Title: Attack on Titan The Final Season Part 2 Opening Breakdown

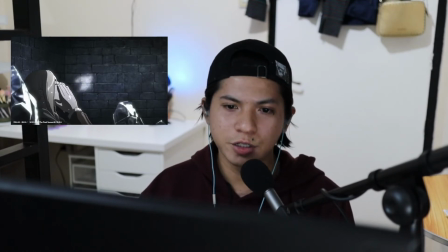Then we're shown a shot of Annie out of the crystal and she's still drenched implying that she just got out of it and you can still see some of the fragments around her.
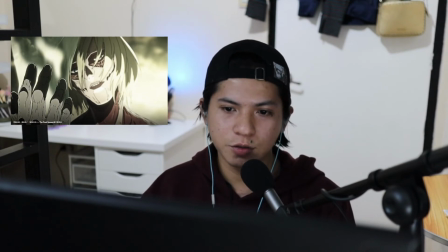Then the next shot is her titan form which seems to be a flashback to the scene where she grabbed Griner in season 1 and broke Freak.
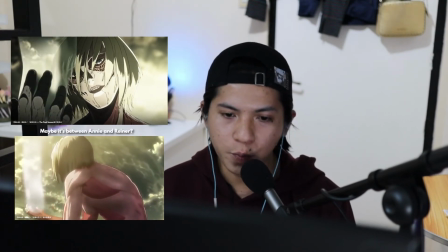That image I'm not really sure about its relevancy with the opening but I like to believe it's related.
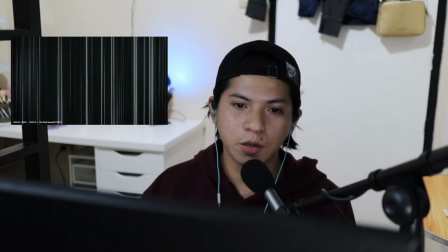Berthold sheds a tear dropping down to the current colossal titan armin representing the burden he carried which is now passed on to armin's shoulders this is also the
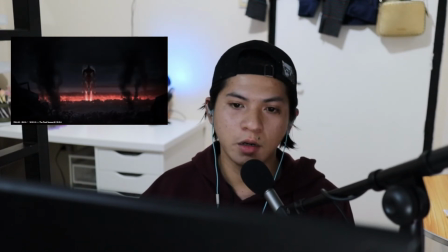scene in season 4 part 1 where armin did acknowledge what perthold had to go through as the colossal titan right after blowing up the harbor
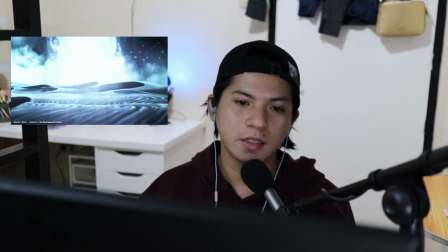the next scene is the battle between war hammer and attack titan the pats and the founder emir's body sort of merged together i think the sequence is
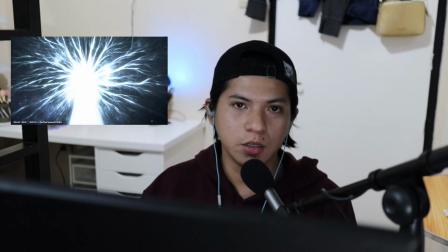more of a reference to how emir found out or discovered the titan power the chorus comes in and we're shown a shot of the sky and
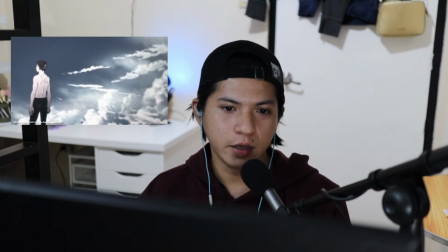the seas wrapped in turmoil as war rages on then we see Eren in what looks like a shock of not knowing what to do or a look of
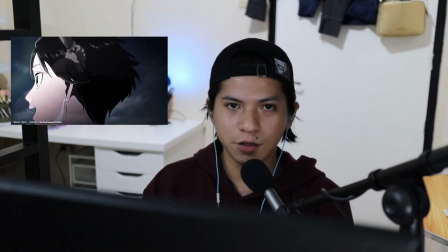hopelessness before flashing to his kid self showing the opposite with an innocent smile and an eagerness to his face also you may have noticed that there is a faint imagery around his head of a hand holding a knife which again is in reference to when he
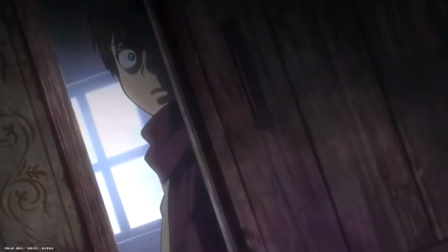took his time with the man who took picasa this whole scene just oozes uncanny vibes seeing how he smiles like that.
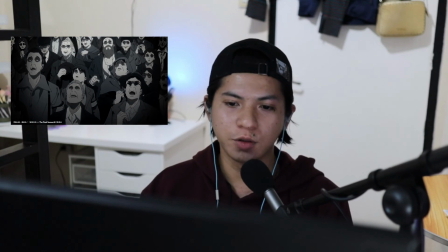What's more fucked up is the next scene where the rest of the world is looking up to what seems to be their inevitable demise.
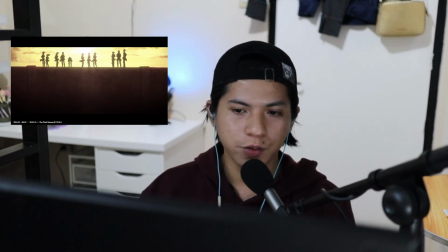Then we get a shot of what looks like Eren's squad on top of the wall. Although I'm not sure if Eren is here with them, he might be the one in the middle.
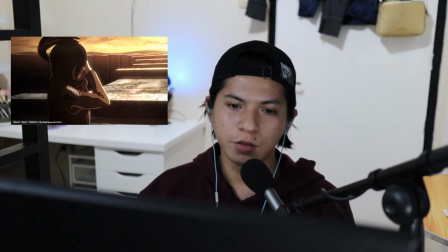Mikasa then puts back on the scarf from Eren.
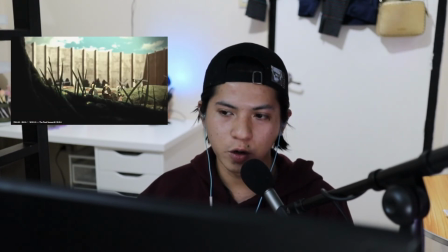The next scene is Eren, Mikasa, and Armin running towards the tree where they always hung out when they were little and where Eren always falls asleep in.
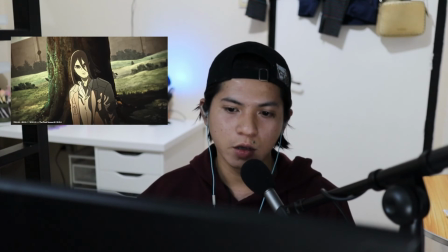Then a shout of the three of them to scout Eren turning around to his current state closing up to his eyes to what seems to be the rumbling.
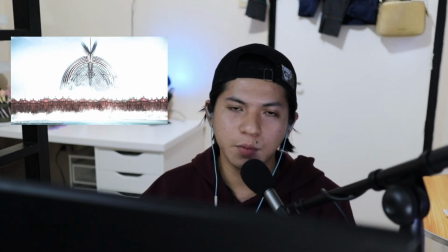And by the way I'm really curious on how they'll do this in the anime because in the manga it looked so f***ed up and chilling.
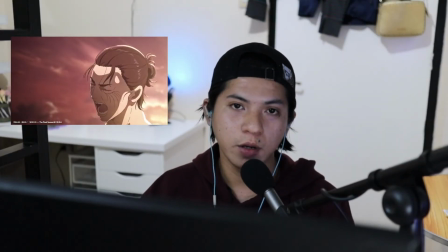So that's gonna be interesting. Then the last scene of the opening Eren screaming his heart out.
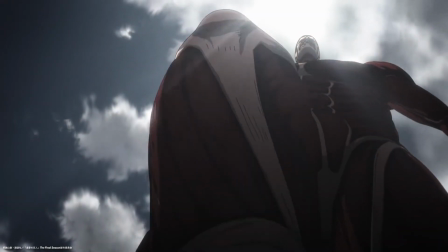Poor kid just wants to be free. Oh yeah and you get stepped on as the opening ends.
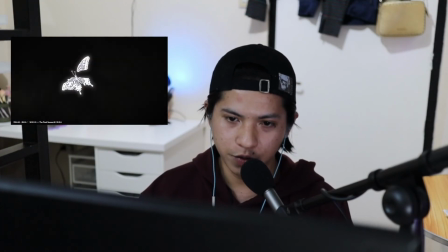One thing I noticed while making and researching this video is that Asakun's Titan hates butterflies.
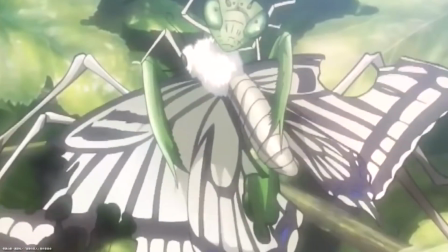There's always this recurring notion of the survival of the fittest. The law of nature that is if you don't eat you get eaten. If you don't fight you lose. Tatakai. If you die you get killed. I think that's it. If I get some things wrong I do apologize but it's what I got from the opening. It does seem to be very sad and dark and it's not wrong about that aspect. with that said that's just it